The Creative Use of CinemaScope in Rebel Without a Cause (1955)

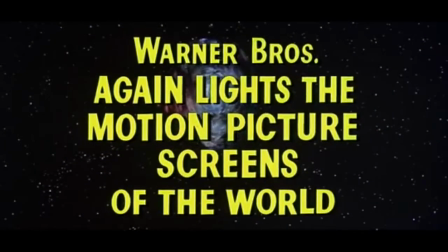Nicholas Ray's Rebel Without a Cause came out in America on October 27, 1955.
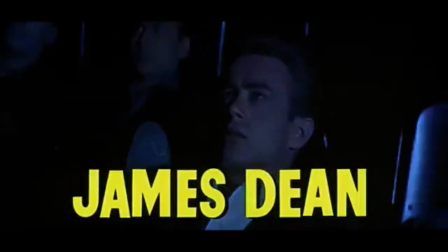The picture was Ray's most commercially successful oeuvre. Its success was mainly credited to the cult following of the then-late James Dean,
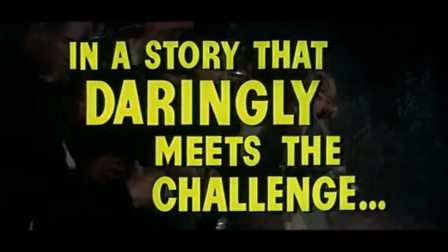a hero among the youth, who had been killed in a car crash less than a month prior to the film's release.
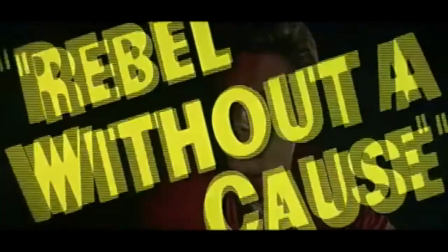However, Rebel's spectacular widescreen presentation played a distinctive role in the picture's commercial glory.
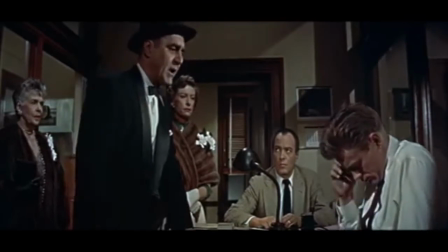Rebel Without a Cause was, to an extent, a product of Hollywood's battle against the advent of television.
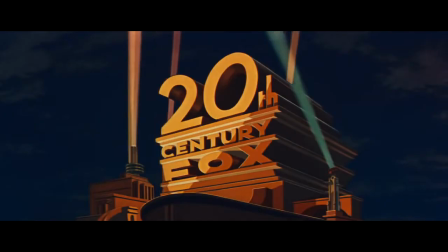The spectacular widescreen format of the film was 20th Century Fox's recently invented photographic process called CinemaScope,
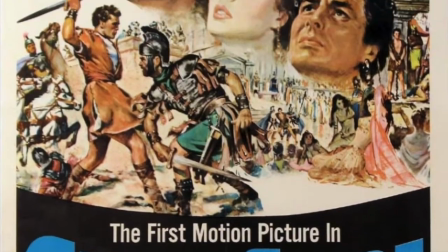which saw its debut 2 years prior with the biblical epic The Robe in 1953.
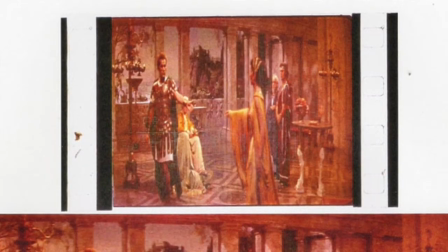CinemaScope used anamorphic lenses that would capture a squeezed, wide-lens image onto standard 35mm negative film,
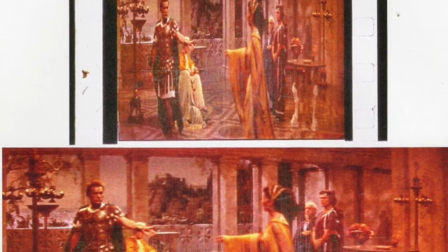and then would be unsqueezed with the same kind of lenses popped onto the 35mm cinema projectors,
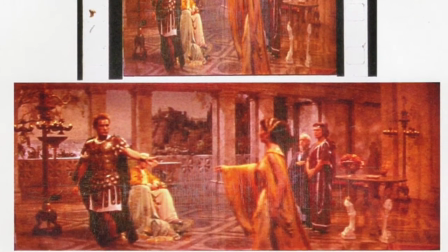making the optical illusion of a spectacular width to wow audiences during theatrical exhibition.
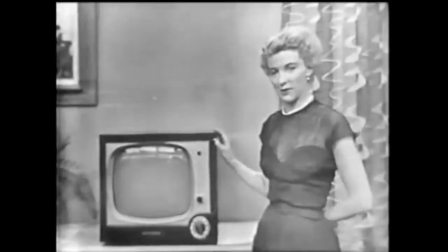Fox's patented process was invented to conquer television's 4:3 aspect ratio,
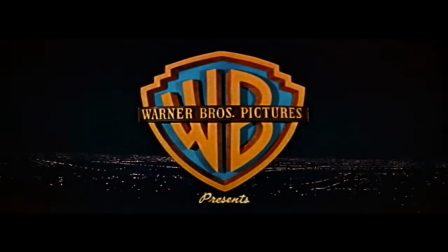giving audiences a reason to actually go to the cinema.
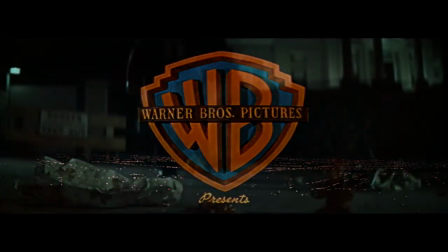However, artists like Nicholas Ray used CinemaScope beyond its wow factor, finding an artistic use in it.
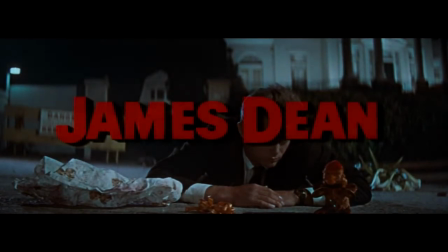CinemaScope in Rebel Without a Cause is creatively used primarily to express the themes of loneliness, connection,
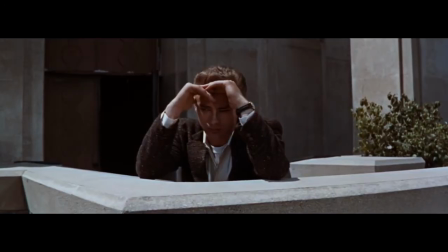intellectual level, and power of the film's characters, through the use of extremely wide spaces and the position of characters in them.
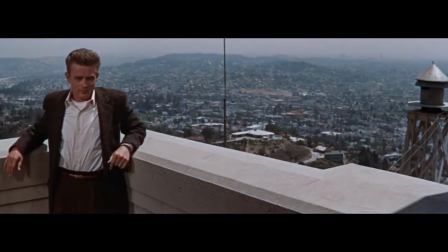But also, being less important for Ray, CinemaScope was used spectacularly,
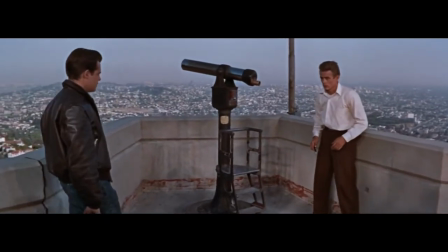showing the Los Angeles skyline in an ultra-wide frame, in order to get the television-watching youth into the cinema.
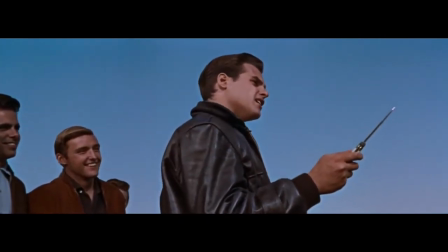In order to understand the thematic purpose of Ray's use of CinemaScope, which was ordered by Warner Bros.
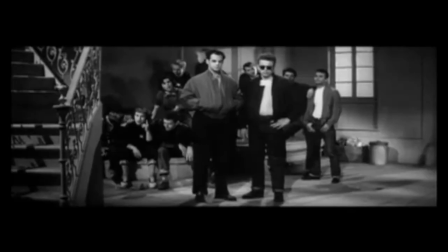Head, Jack Warner, after watching the black and white rushes of the picture and considering Rebel a very important film,
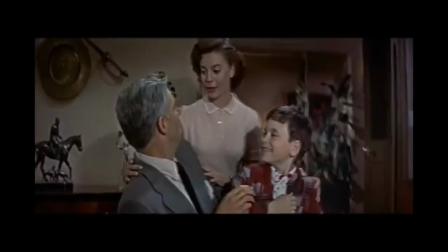one must first understand the main themes of Rebel Without a Cause.
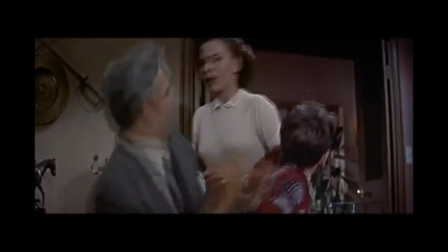As Geoff Andrew puts it, Rebel is a psychological study of middle-class American youth through the characters of Jim, Judy, and Plato.
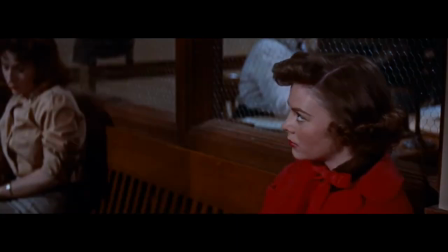In the second scene of the film, all three characters are in detention at a police station, each having rebelled against their respective families.
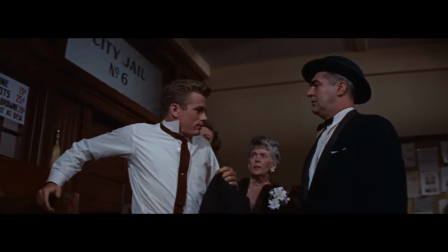Jim, played by James Dean, has rebelled against both his mother, who is more concerned about upholding a respectable appearance than to console him,
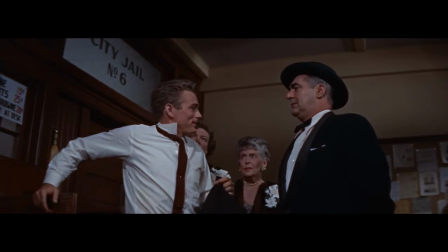and his father, too weak to provide Jim with the guidance he needs.
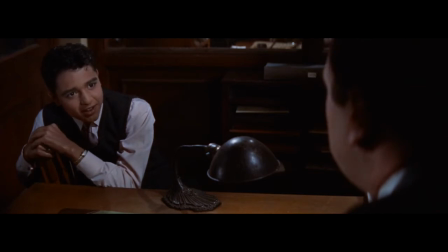Plato, played by Sal Mineo, rebels against his parents simply not being there,
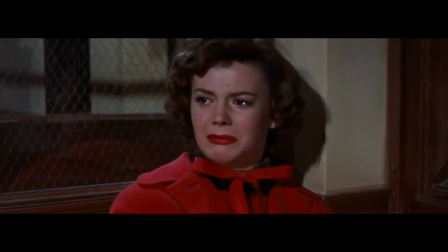and Judy, played by Natalie Wood, against her father's reluctant acceptance of her maturity.
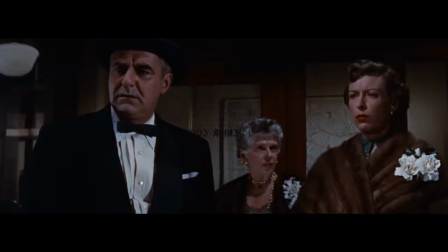Ultimately, the lack of love and understanding in each of the three characters' families leads to their respective solitude,
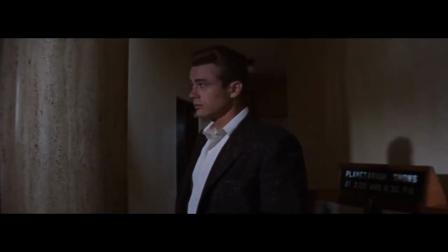which they are all rebelling against. The visual expression of solitude is distinctly one of the purposes of CinemaScope in the
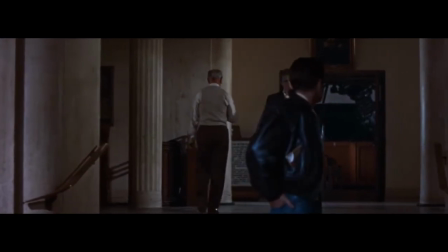sequence of Jim exiting the planetarium and encountering Buzz's gang, which we will analyze.
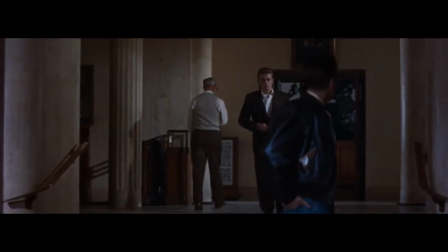In this shot, the mindless crowd of teenagers has just left the frame, leaving the lecturer, Jim, and Buzz in the shot.
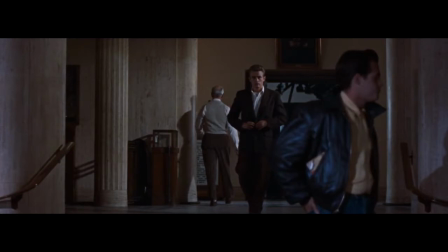The use of CinemaScope to include these three particular characters in its wide frame has a significant thematic meaning to the film's overall theme. The lecturer in the frame has just shown the kids that the world, which will not be missed,
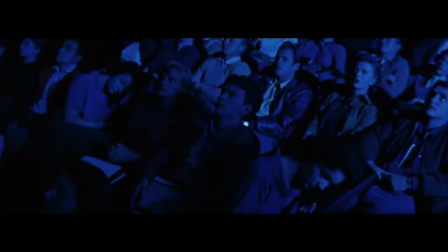will soon explode into a cloud of red gas, and that man himself seems an episode of little consequence,
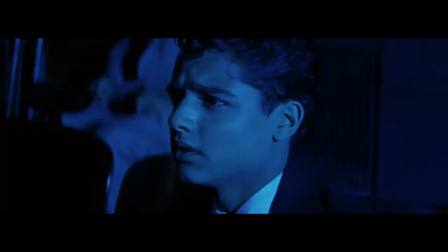a typical 50s zeitgeist. The space show that the class has just seen, most likely subconsciously for the mindless crowd,
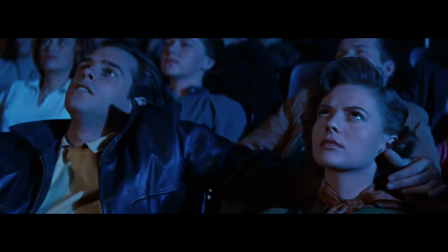and definitely knowingly for Jim and Plato, reminds the kids exactly what it is they are rebelling against. As Geoff Andrew puts it, the injustice, briefness, and ultimate solitude of existence.
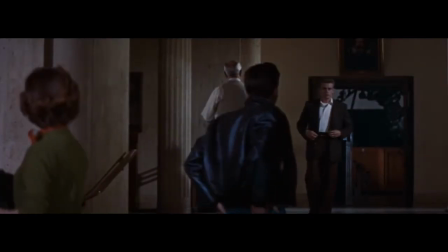As a result of this solitude, Buzz eyes Jim in the shot with the intention to start a knife fight
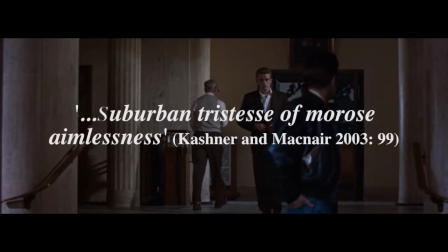in order to do something in this suburban tristesse of morose aimlessness.
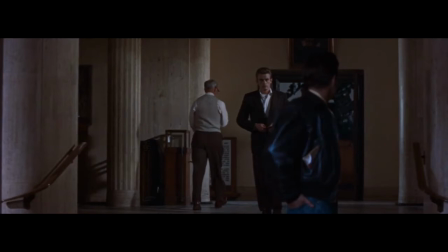Thus, the particular inclusion of the lecturer with Jim and Buzz in the extra-wide CinemaScope frame clarifies the motivation for the need of a knife fight, as well as all of the succeeding actions of the troubled kids.
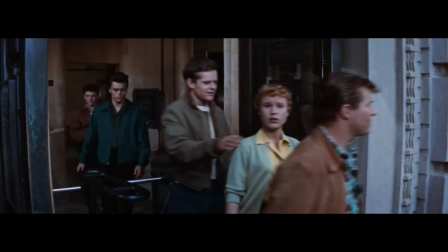Right after this shot, we see in the foreground the kids briskly exiting the dome of contemplation,
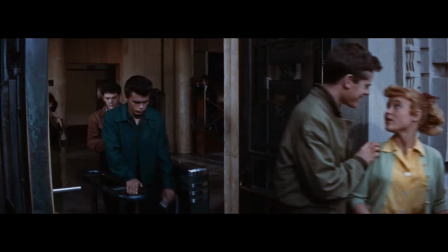the planetarium, while Plato stays behind, hiding in the background. The use of wide space to connect key characters in triangular groupings, as Ray calls them, is one of the main effects of CinemaScope in Rebel Without a Cause.
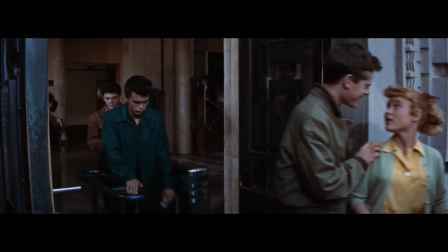Plato, being in the background, is small, which reflects his vulnerability to the mindless kids and to the meaningless world.
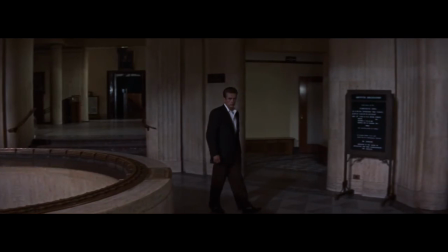In this shot, Jim, alone, in a vast widescreen space, walks to the right and the camera follows. Jim's solitude is literally shown as he is the only one in this wide frame, or vast world,
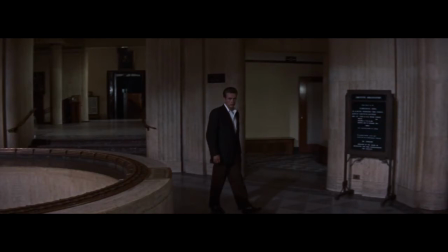highlighting the loneliness he feels from the lack of understanding from his family and colleagues, and from his struggle with maturity.
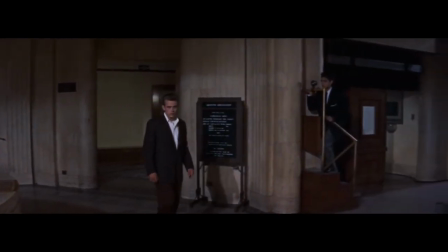However, the camera pans, revealing Plato in the shot, uniting the two victims of solitude in one wide frame.
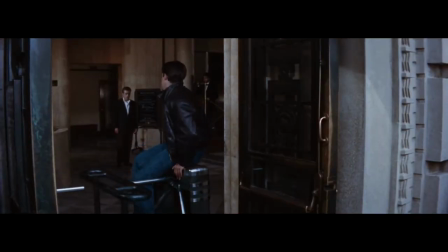This shot reestablishes the connection between Jim and Buzz, both looking at each other again. Buzz anticipates the fight. The delinquent in the foreground blocks the exit for his victims in the background, now being Jim and Plato.
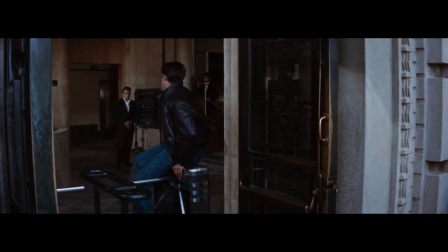Buzz being in the foreground makes him larger in relation to Jim and Plato, making him be in control of the situation.
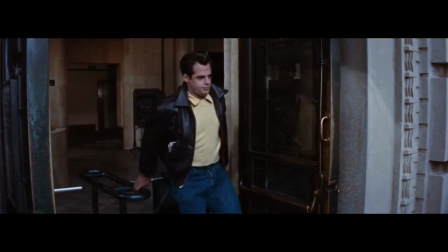Jim decides to move towards Plato, attempting to avoid conflict.
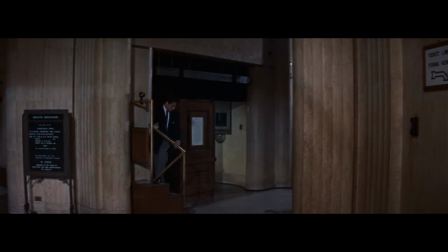Seeing Jim leave, Plato makes a run for the exit, but is confronted by Buzz.
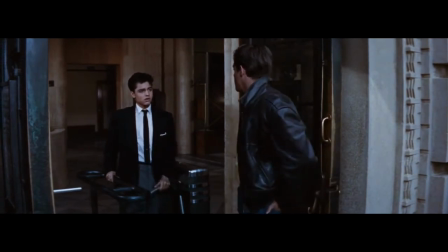This sequence is complemented by a reverse shot, exposing Bud in front of his gang.
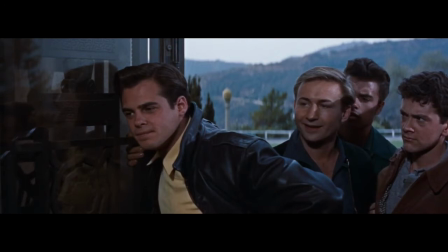This shot shows how Buzz is surrounded by his mindless sheep, who fill the width of the frame,
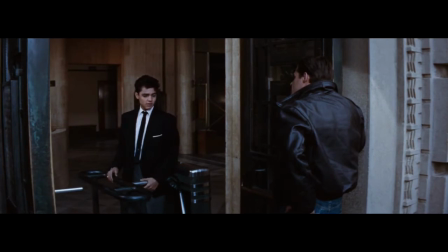while this shot demonstrates Plato's emptiness of space, denoting his loneliness. With Plato's exit being blocked, he is ultimately forced to find refuge in the dome of contemplation, the appropriate milieu for a thinking character, like the appropriately named Plato.
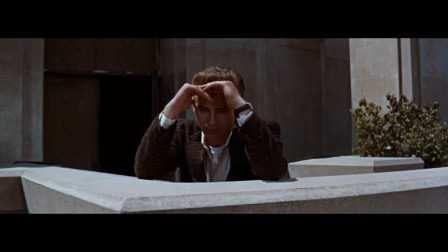Here, once again, CinemaScope shows us Jim's solitude, as he is in the middle of a wide frame of space.
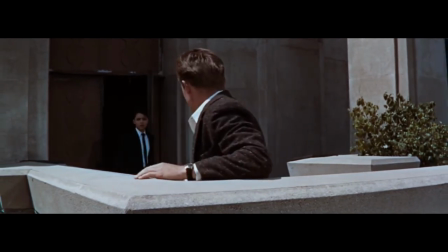However, his solitude is broken again, by Plato running into frame.
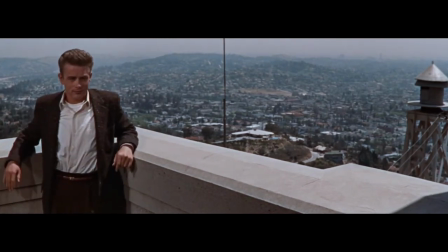This shot not only enhances the theme of Jim being literally locked away, alone, in the Griffith Observatory, lost in an enormous city, Los Angeles, as his skyline fills the CinemaScope shot, but also the width of the frame exploits the spectacle of the picture.
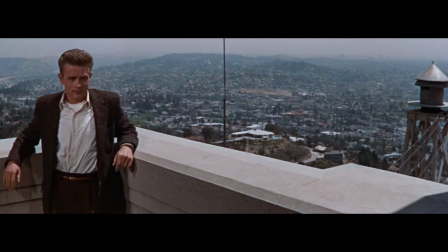Presenting the gorgeous LA skyline from the Griffith Observatory in CinemaScope is
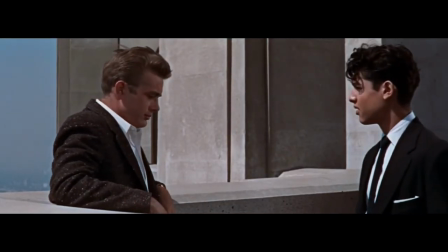something 50s audiences could just not experience on their 4x3 televisions.
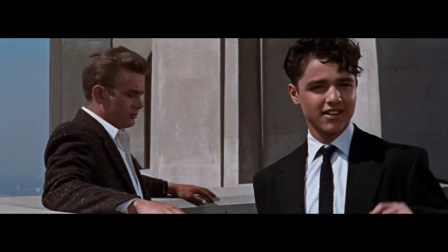Thus, the wide format attempts to also amaze and overwhelm as well.
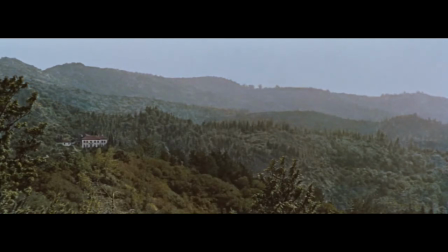Here we see Plato's isolated mansion is not much bigger than a dot on the huge CinemaScope screen. The use of wide frame here highlights the harrowing city of angels, or the world, over the minuscule refuge that Plato offers to Jim.
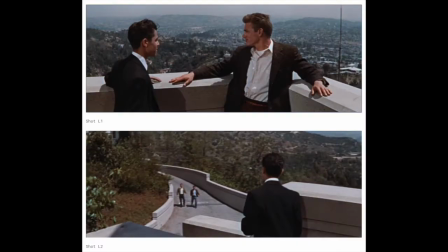Come on, let's go.
These two shots incorporate all the pieces of the narrative in its wide screen. Jim, Plato, and then the two of Buzz's gang, preparing for conflict.
There he is.
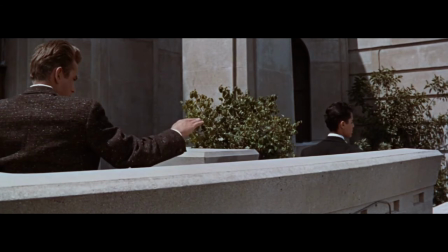The position of Plato at the far right of the frame, being small, is not ready to deal with the conflict, whereas Jim in the foreground, being larger, is.
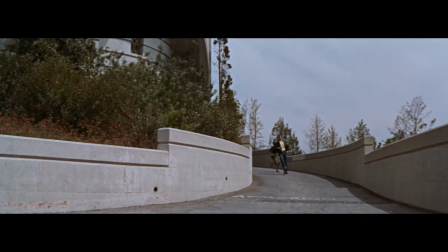In relation to Jim's size here, the gang in this shot is much smaller and nowhere near filling the frame.
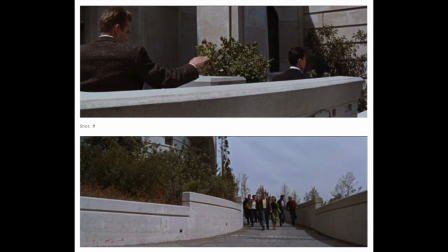Thus, this manipulation of depth through CinemaScope hints that the gang is, in reality, much weaker than Jim.